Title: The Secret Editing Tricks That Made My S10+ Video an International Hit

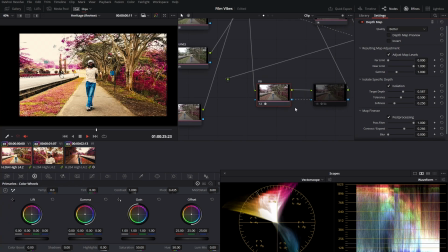12:24 So if I turn off this, I fed the alpha layer to the other node.
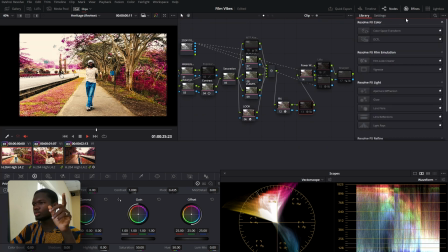12:29 This other node is the defocus background. This is actually a very new node that came into DaVinci Resolve, the focus background, this one. So if you're not on 19, you'll probably not see it. But there are other ways to play around with it.
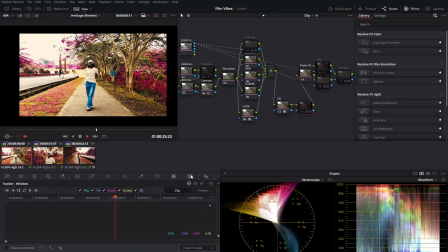12:41 You might as well just come here and play with the normal blow down here. Just tweak it.
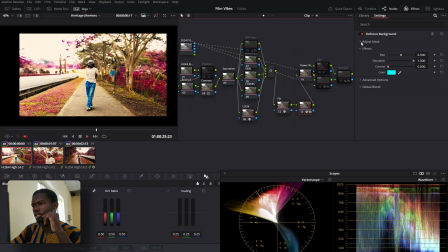12:45 But yeah, I used the defocus background here, and I got my mask.
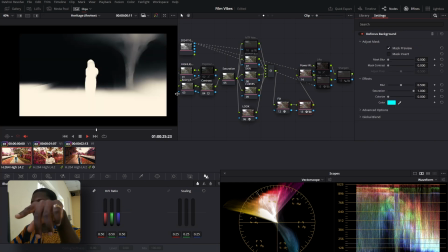12:51 If you see the mask preview, it's going to come. Can you see it?
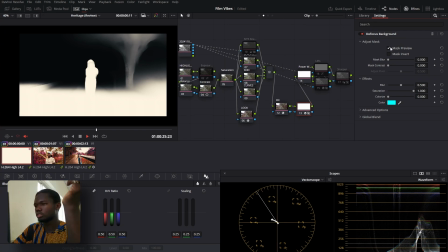12:53 So this is the mask coming in, and yeah, I didn't tweak this because I didn't really need to.
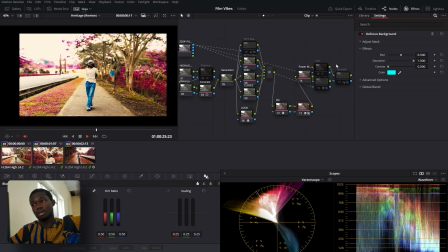13:00 I did all the tweaking I needed to do from the mask itself. So I just put the blow on 0.5. I think that's the default. If I increase it, it becomes more unrealistic.
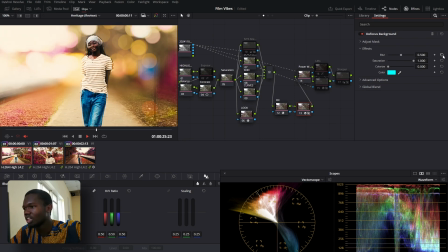13:11 You can see the cutout here is really not that smooth. So just leave it at a fairly reasonable point like this.
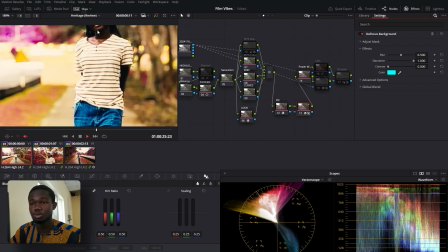13:17 Yeah, I mean, nobody's really going to be zooming in like this. So it looks fairly reasonable.
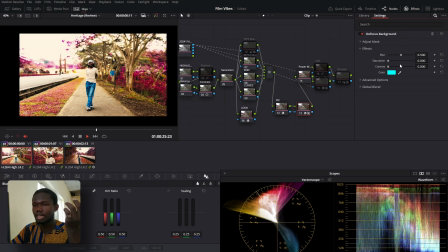13:22 And the saturation, I left it at the highest. If I desaturated it, yeah, that was not really dope. So I left it at the highest. I didn't really colorize it. I think I left it down where it was because I don't need any color. I just like the way it was. Advanced options, you can change the type of blur from lens to Gaussian blur.
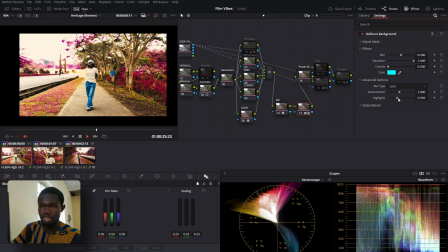13:38 So for a more realistic feel, you're most likely going to choose lens because I mean, you want to make it look like a lens. And then the beauty of the lens blur is that it adds this like highlights and anamorphism type stuff, just some fancy stuff.
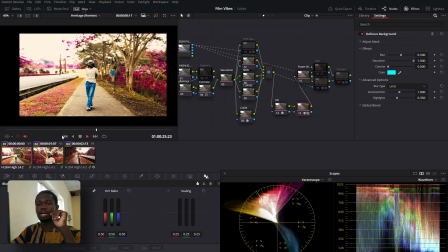13:54 So yeah, I just left that way, and that really elevated the shots. I mean, there's nobody that will tell you that this was not how it was. And see where I come from. So before and after, all the guys that are down here, they get blown out. This does being gets let's come less distracting. And these are some little things you can do to elevate some of the footages that don't really look that good. Now that gives us a good segue to my favorite clip of them all.
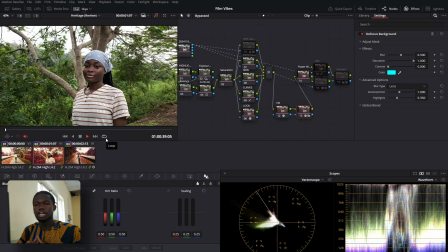14:20 This one. Oh my god. I know you're wondering, what is so beautiful about this? My guy. It's because I turned off node, my guy. So watch this.
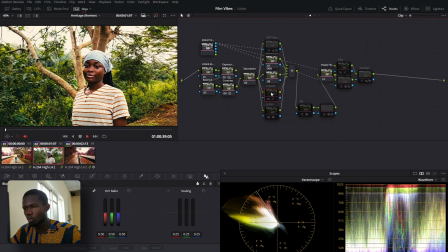14:29 Let's break down this full thing because I did more than what I did the last time. My LUT turns this on.
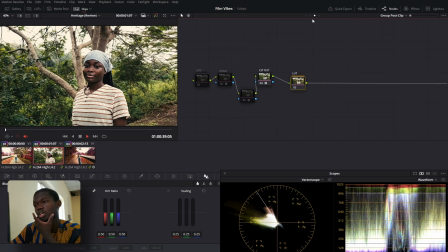14:35 Same LUT as all of them. All of them is the same LUT. So this is fine. This is fairly fine.
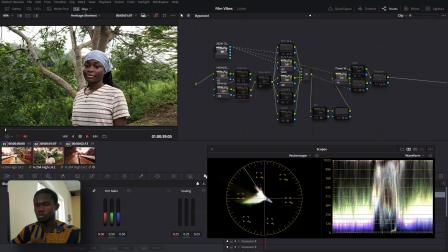14:40 You can look at, problem with Rec 709 is everything is already properly exposed. Technically, like it's already, you don't have any room to work with. So right here already, I applied my LUT. It pushes it a bit. it adds that kind of like greenish vibe into it.
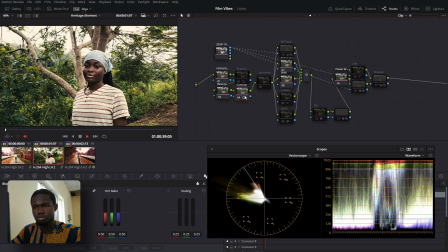14:55 So I tweak my contrast just to add a bit, then I boost my exposure. And I think you can see where we are going here. The image is starting to have life. I had add a bit of saturation, and then for my saturation, it's actually the compound note.
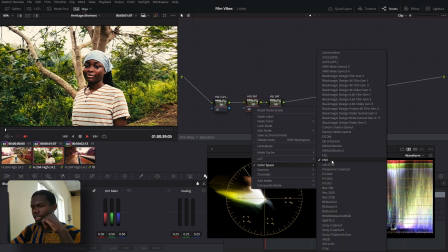15:11 I'm using the HSV, so you come here to color space, HSV, and then for your channels, you turn off channel 1 and 3.
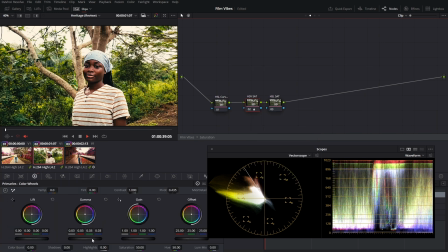15:18 So when you come back to your color wheels here, you'll be able to use your gamma to play around with the saturation.
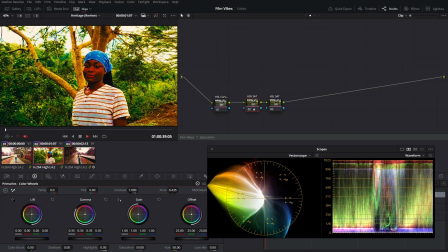15:24 I see. The beauty of this saturation is that it doesn't increase the exposure, overall exposure of footage.
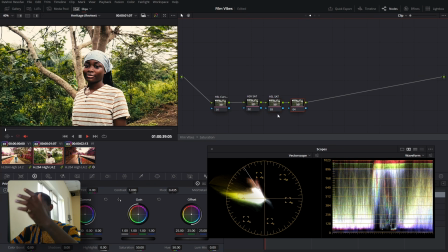15:31 And what I mean by that is, let's say let me create another node here. Just create another node here, and I come and use the default saturation. You can see how our face becomes brighter. I don't know if you can see. Long I should just take my word, bro. I mean, if you don't believe me, sorry, but that's what it is. So then the next thing was for me to play around with the pink.
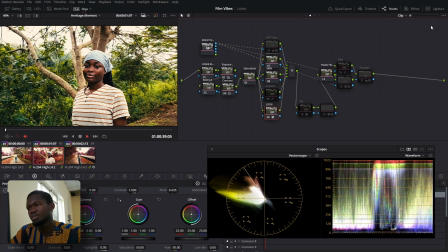15:56 Oh Jesus, this pink was beautiful. Tetra is a blessing from God, honestly. Link to Tetra in the description. It's actually a free tool. That's the best part. Tetra is actually free.
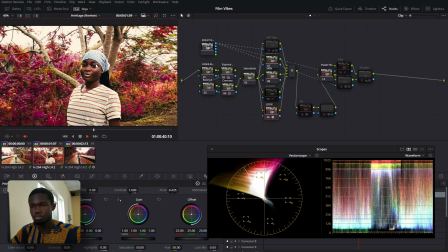16:06 Beautiful stuff. And by the way, shout out to Heritage. Very beautiful model. Anyway, so if you look at the curves, I use the curves to add a bit more saturation precisely to just the skin tone area.
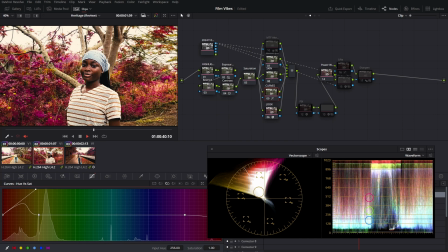16:20 So I pointed, you can see just a little bit of push, just a tiny bit, just for the skin, just to add that much, just that little bit of saturation to the whole footage. So moving down here, I didn't do any palettes.